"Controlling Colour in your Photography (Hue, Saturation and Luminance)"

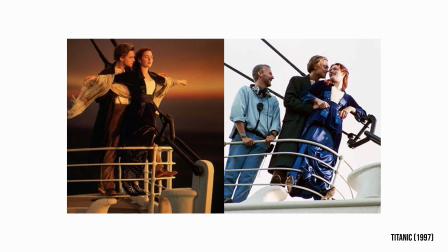They toned the image that way in post to convey the mood of a romantic sunset. I've done the same thing with this footage. This is what the shot looks like straight out of camera.
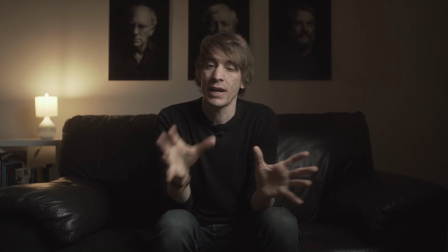It's very grey and flat and washed out, but I could have graded this footage this way, or this way, but I chose to grade it this way because I was deliberate about wanting to set a mood. I still wanted good skin tone, but I wanted to create the feeling that you and I were sitting together in my lounge late at night just having a chat. And grading the footage this way is less about color accuracy and more about setting a mood to the image. So understanding that creating a cinematic look is all about being deliberate about which colors to include and which colors to exclude from your final image, let's take a look at two of the most basic ways that you can limit your color space and create that mood and feel to your shot.
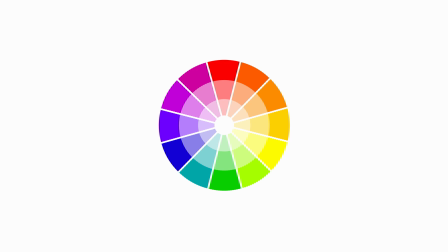The first is using an analogous color scheme and analogous colors are just groups of colors that sit next to each other on the color wheel and serve to give an almost monochromatic or single color feel to the image.
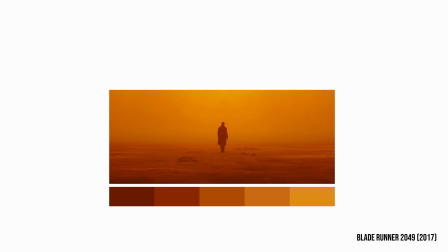Look at this shot from Blade Runner 2049. The filmmakers have pulled out every color except for oranges and reds so that we feel heat, desolation and soft light filtering through the dust and particulate matter left from a dirty bomb. No other color fits in this scene and strong green or blue will be completely out of place and break the spell.
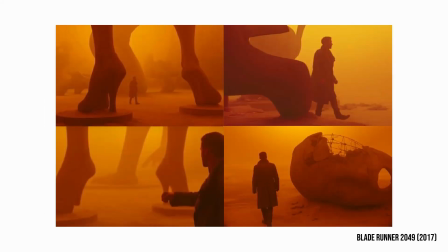It was fairly monochromatic on set when filming by design, but you can see how they pushed the color they wanted into the shot to convey that mood.
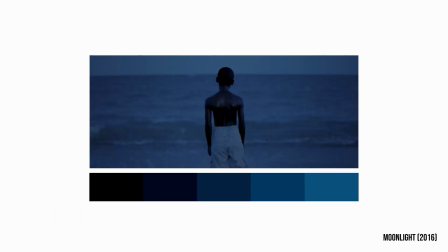Look at the shot from Moonlight. Skin tone isn't that color, and even though Twilight cools the colors down in real life, those are not the colors you would see if you were standing there.
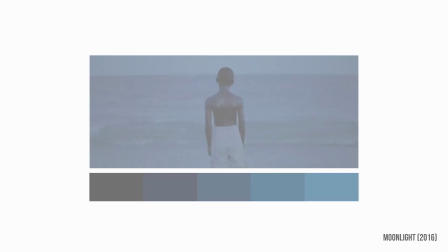The filmmakers have stylized the look by severely limiting the color space. Another popular way to limit color space is using complementary color schemes, which are colors that sit on the opposite ends of the color wheel from each other, for example red and green or orange and blue.
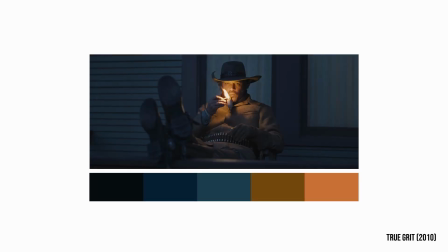Here's a still from True Grit which demonstrates that very traditional Hollywood teal and orange look. It pushes cyan hues into the shadows and oranges into the mid-tones and highlights to maintain good skin tones and then does away with all other colors.
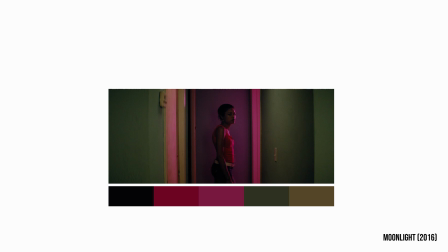Here's another shot from Moonlight which shows a really beautiful complementary color mix between reds and greens which also sit at opposite ends of the color wheel. The cinematographer has deliberately chosen to grade the image this way to simplify the palette and create the right mood for the shot. To greater or lesser degrees we can use the same principles to create mood and tell better stories with our own images. Now let me say personally I don't like a heavy touch in my images and I use these principles very lightly but just to show you how far you can push things let me show you three photographers work who I think do a great job of pushing things quite far but creating a beautiful cinematic mood to their shots.
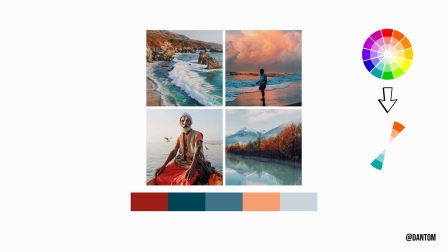Dan Ton on Instagram for example runs a consistent theme of rich saturated peachy oranges and pastel cyan colours through his work. Not every colour on the colour wheel is represented equally in his images because he's either pulled out colours or pushed hues around to limit the variety of colours.
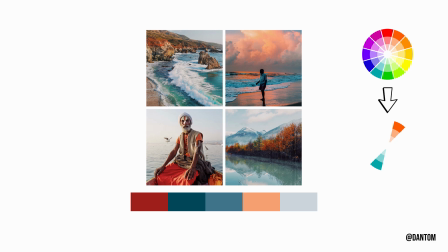Notice his skies and seas for example are never blue like they are in real life because he's always pushing them into the cyan space.
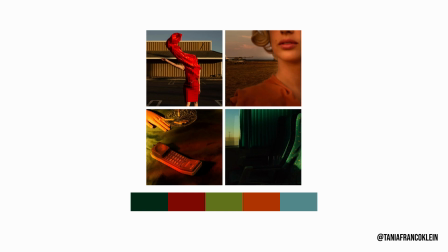Tanya Franco Klein is another one who works to create a beautiful limited palette playing off complementary colours of greens and reds. Skies are never blue in her shots either and skin tones are always a very saturated orange verging on red and it serves to give a surreal feel to her images.
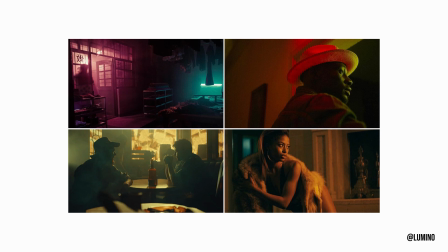Lumino on Instagram is one of my favorites. His work to me is some of the most purposefully cinematic I've seen. He doesn't stick to one palette either but plays around with limiting his color space using analogous and complementary schemes based on the mood he is trying to evoke from you. Like I said these are quite dramatic examples and personally I don't like to push things quite this far. I like a far more natural look to my images, but still knowing those basic principles helps me to tone my shots and tell better stories, even in subtle ways. I hope this gets you excited about the possibilities of creating and designing your own look to your images.